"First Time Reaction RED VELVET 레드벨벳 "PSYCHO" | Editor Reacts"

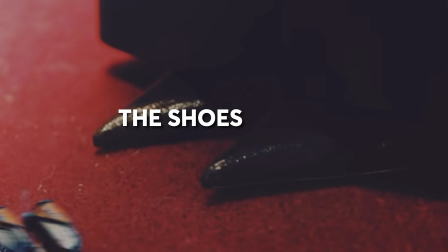(8:05)
what the flip was that you know that looks like the shoes of the witch i'm pretty sure that kind of looks like it i don't know
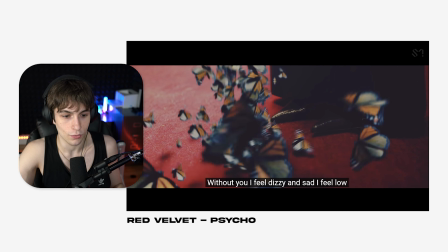(8:14)
but then the that butterfly shot is so cool we have the red floor it's so it's contrasting we have red with orange and blue and those colors are contrasting very well it feels like very satisfying to the human eye and the reason our eyes are attracted to red is because our eyes actually have more receptors for
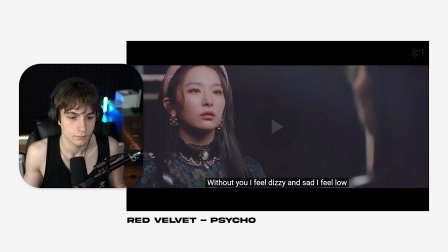(8:32)
the color red so that's why red has always been able to pop out more for us that's interesting she's like looking away from
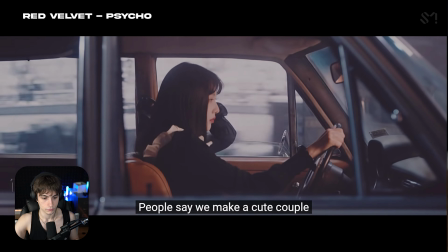(8:40)
herself that background so they have what they're doing most likely behind her is they have a green screen they probably have like different lights they're pushing they could be like using light sticks and moving those around they could also be using a spotlight and then color corrected of course it looks like she's
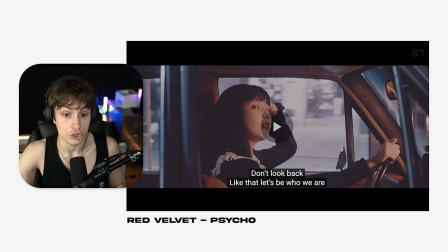(9:00)
driving away from something no she's driving backwards oh don't look back like let's be who we are she's trying to push forward out of this toxic relationship but she's stuck in the past and no matter how hard she tries to get further she can't i think that's what they're trying to symbolize in this scene oh my god if that's what that means like i don't know but i think i'm trying to be smart and god damn these
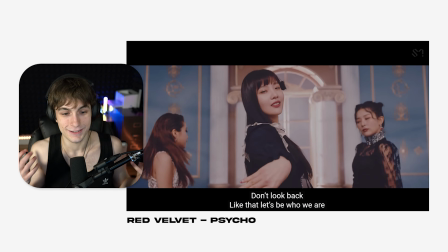(9:28)
girls are gorgeous. They are so gorgeous and they're dancing.
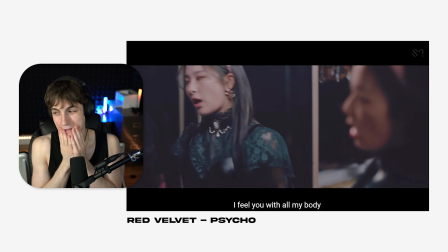(9:33)
I can't handle it.
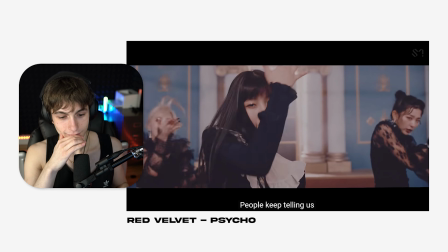(9:37)
I just want to cry from this video, man. Good editing, good videos.
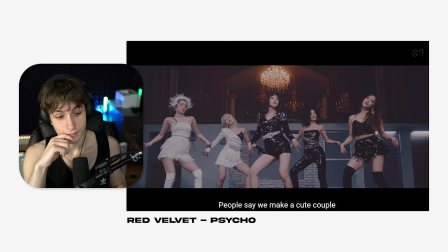(9:43)
Just unlock a secret happiness inside my body. And this video, already doing that.
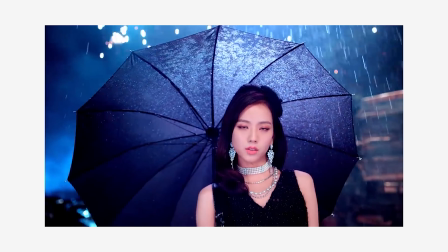(9:52)
That is a beautiful shot. This reminds me of a shot from Blackpink from Doodoo Doodoo Doodoo, the scene with Jisoo in the rain.
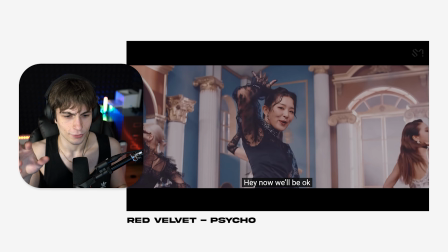(9:58)
She's holding the umbrella.
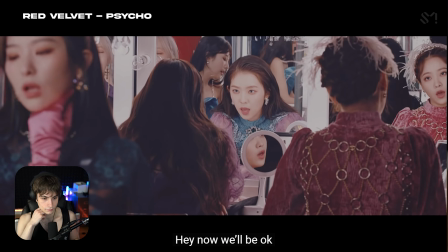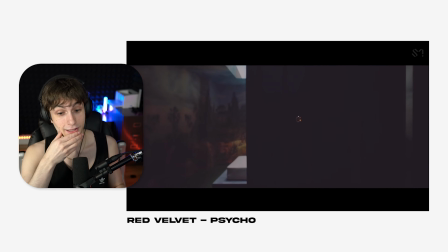(10:07)
It's all right. It'll be all right. With all of you in my life, it's all right. So the scene with Yuri, they're closing the door on her. But Yuri was the happier character, I thought. I'm pretty sure. I don't know. She could be. They all could be psychos. I don't know. And I need some help here, guys.
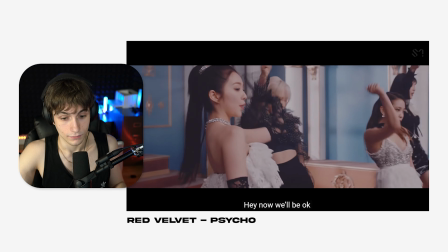(10:26)
Hey, now we'll be okay. That's right. You have each other. You're okay, girls.
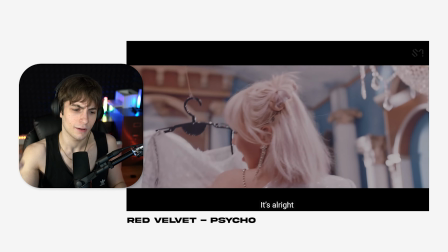(10:31)
You're glowing. You got yourselves. You got me. I'm here for you.
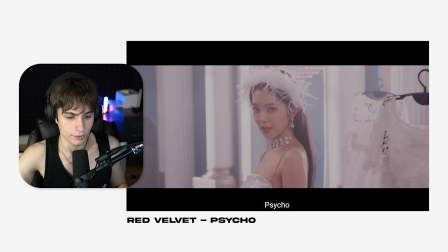(10:34)
If you ever need me, hit me up. it's all right we're a little weird psycho they're psychotic i love that holy crap that was a banger that was an absolute banger and like i said the cool thing about this video is it's open for interpretation so there is not in my opinion a right answer there obviously are some things that could be you know correct and some things that could be wrong but there's not really like a right answer in my opinion but if there really is let me know guys and this is what makes videos good not having the answer right in front of you just having to make the person think about it research it and it gives more views to the video it's a really smart choice with editing and with storytelling and i really think they're thriving right now with this video this is an amazing video i'd love to see more red velvet because they are insanely talented anyways if you guys want to see more reactions be sure to subscribe to the channel leave some comments down below and I will see you all in the next video. Peace out.